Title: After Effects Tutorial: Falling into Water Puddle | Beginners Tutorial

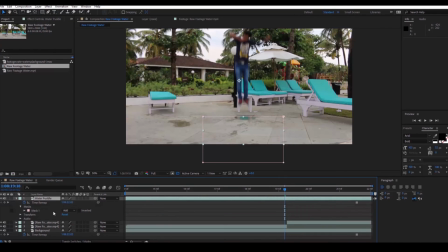(4:17)
Now increase the mask feather to around 10 or 11 such that the edges are not sharp. Now if you have a look at how the video is going to be, you see that our character mask is dropping down into the puddle.
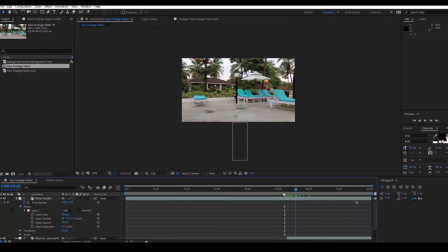(4:33)
So we are done with step number 2. So the last thing that we have now is to add a water splash effect as soon as the character passes by this water puddle. So in this step, I have this element, effects element, that I downloaded from Production Crate.
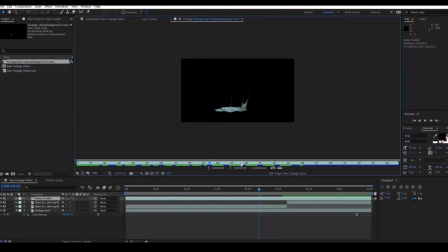(4:53)
It is an amazing website where you can find tons of free content and you can also buy stuff there.
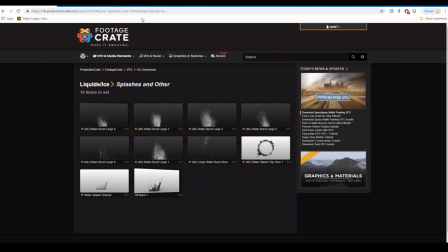(4:59)
You can find them in the link in the description.
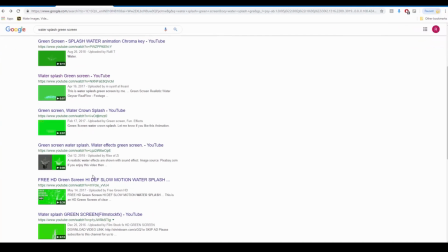(5:04)
You can find tons of water splash effects having green screen background.
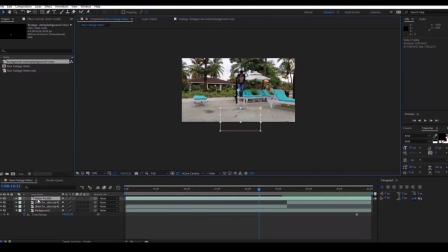(5:09)
You can download it over the internet. But for now, I use this footage and drag it onto the composition. The water splash is quite slow here, so let me
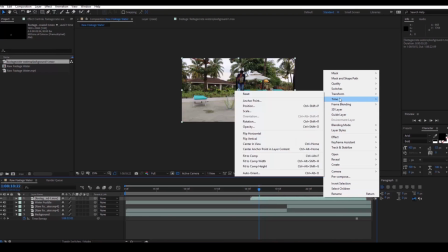(5:24)
increase the time by right clicking on it, time and time stretch.
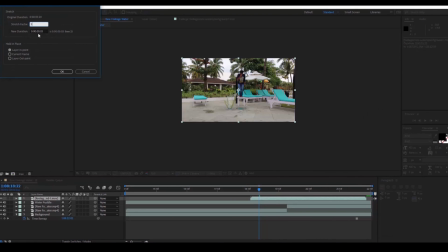(5:29)
Let me set this value so that it's kind of a little fast.
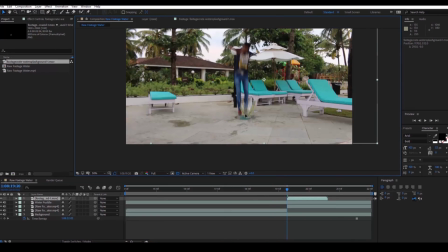(5:40)
Make sure that the water splash gets started as soon as the character's legs touch the water. So I'm also adjusting the opacity so that it doesn't look really dark and blends with our footage.
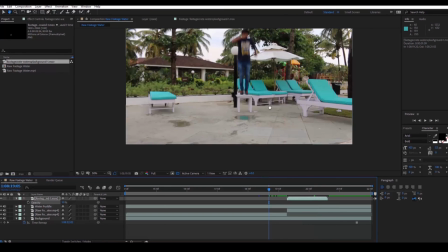(5:58)
So also make sure you enable this
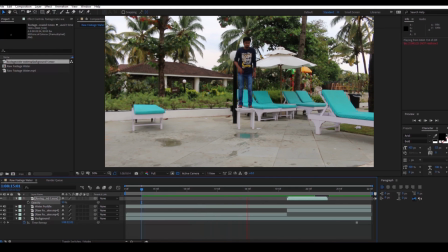(6:05)
motion blur effect for our character so that it doesn't look artificial. So if you are looking for more visual effects and tutorials, consider subscribing to this channel, or you can also follow me on Instagram at VFXGuyRavi.
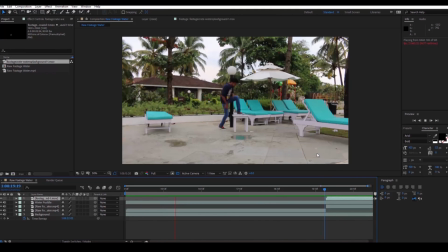(6:23)
You can also download this project file from my website iraeffects.net for your reference. See you next time with another exciting tutorial.